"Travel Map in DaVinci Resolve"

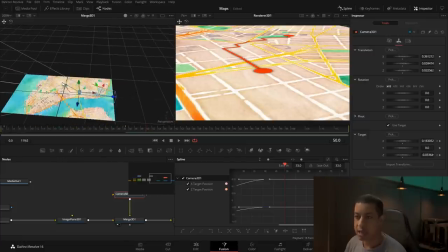So Alt allows you to rotate in your scene, and just holding down middle mouse allows you to move like this.
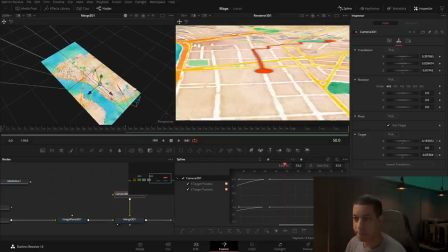So I don't know why I didn't explain that earlier. But so now we're kind of moving around here.
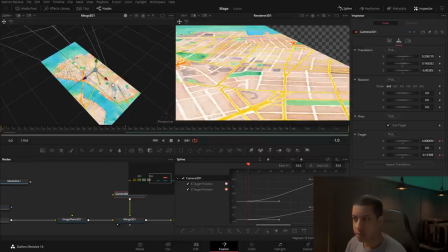I'm gonna come back to the beginning and maybe bring this up and bring it over,
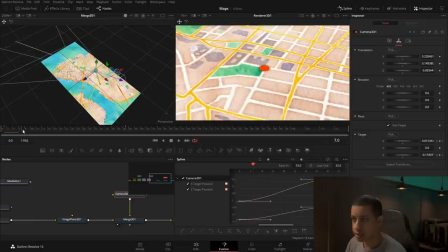maybe in something like that. Let's take a look. So we're coming around and we're going down. All right, so I'm gonna start my keyframes all the way at frame zero. Keyframe this stuff, because right where it starts is good, right? Because it's right in the middle of the frame, that looks great.
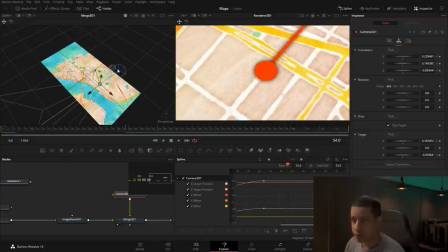Then I'm gonna come down to the end down here, and we're going to manipulate our camera to maybe something like that. So let's take a look. I think that looks pretty good.
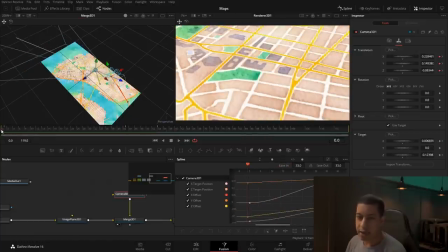All right, so now when I edit my first keyframe in, because I had the keyframes already set up, when I move down here and I move down past these keyframes, because I want to add in multiple
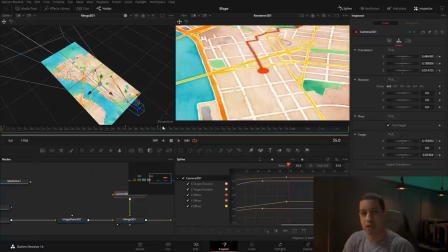sets of keyframes at different timings so that it looks more dynamic. The more you play around 3D space, the more you'll get better at making things look more dynamic by like offsetting where your keyframes are and then adding easing in and stuff.
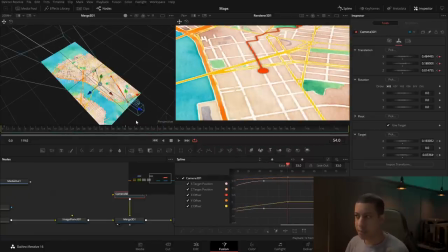So that's what I did. But when I came down here, when I move my camera around, it's going to trigger new keyframes because I already have them active. So now I'm just going to ease these two keyframes as well.
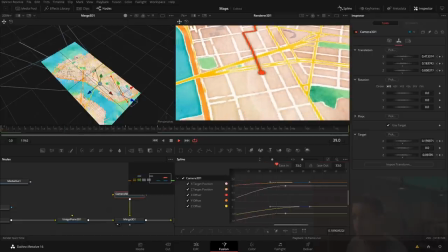And let's watch that again. So we're coming around and going around something like that.
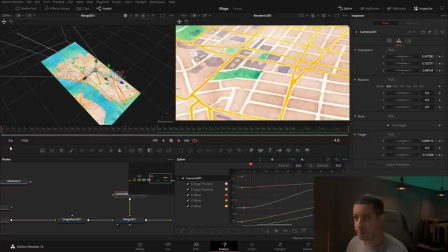I think that looks pretty good. Maybe, I don't know. I think that looks pretty good. What we can also add in here is
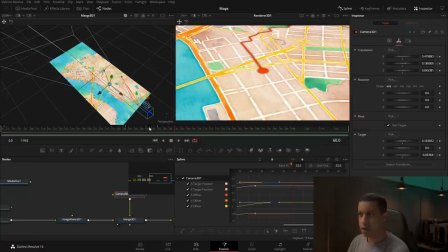a little bit of like a vignette to kind of make it like you're focused on one particular area. So I'm going to, let's close this up. I'm gonna grab a black background and connect the black background up to the renderer.
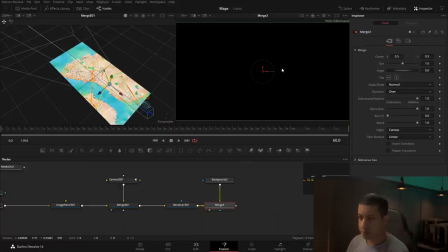So now it'll obviously be just black. In the
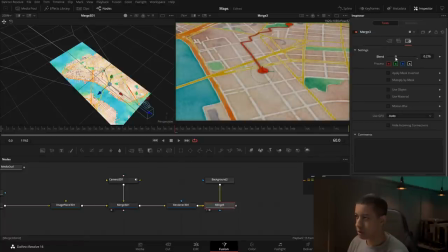in this merge, I'm just going to drop down the blend just so I can see through it a bit. It's kind of like an opacity. And I'm just going to grab in a mask. I'm gonna use the B-spline.
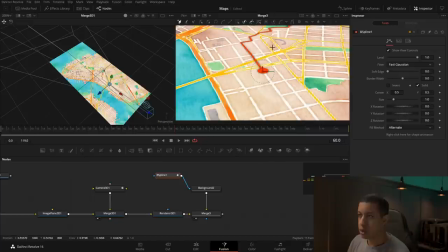And connect this up, and then I'm going to just start to draw like a little shape in here
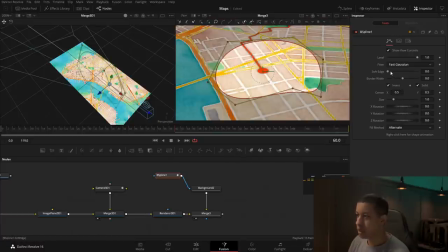like that. I'm going to invert it and add a good amount of feathering here. So there we go. Now if I come up here, maybe take everything, I just highlighted everything, and I'm going to bring it down a little bit, and then we can see that.
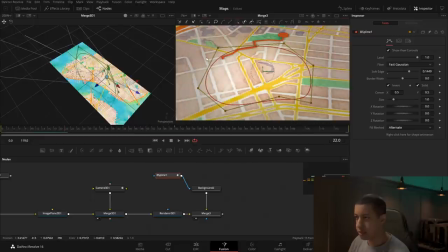Highlight everything again, maybe just highlight these top ones and open them up just a little bit. So like that. So I think that's pretty good.
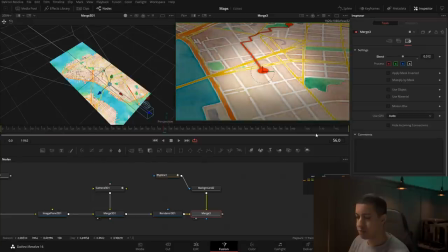Now I can come back into here, increase this a little bit, and maybe feather this out just a little bit more. Something like that, right? So now I can see where we're going, but I don't know where we are.
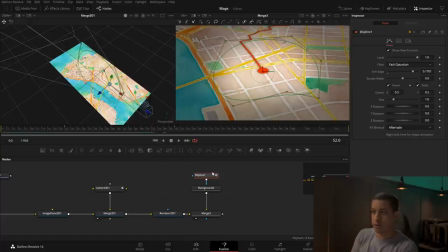Right? So as a viewer, I don't know where we just went to. I see we just moved, but I don't know where we went. So I'm going to now add in like a little title that's going to pop up there, you know, stating where we currently are.
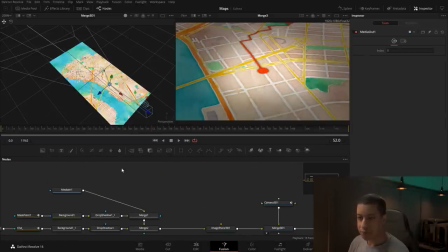I'm just gonna move this media out down a little bit. So I'm going to add in another background. It's currently black, and I'm going to add in some text and connect the text on top of the background so I can view it here.
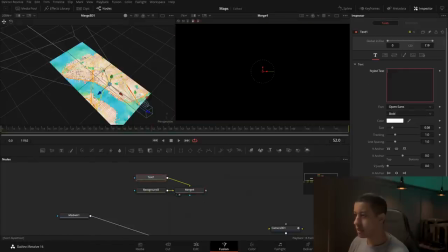And in the text, I'm going to make this Joe's Bar, because that's where we're going, to Joe's Bar.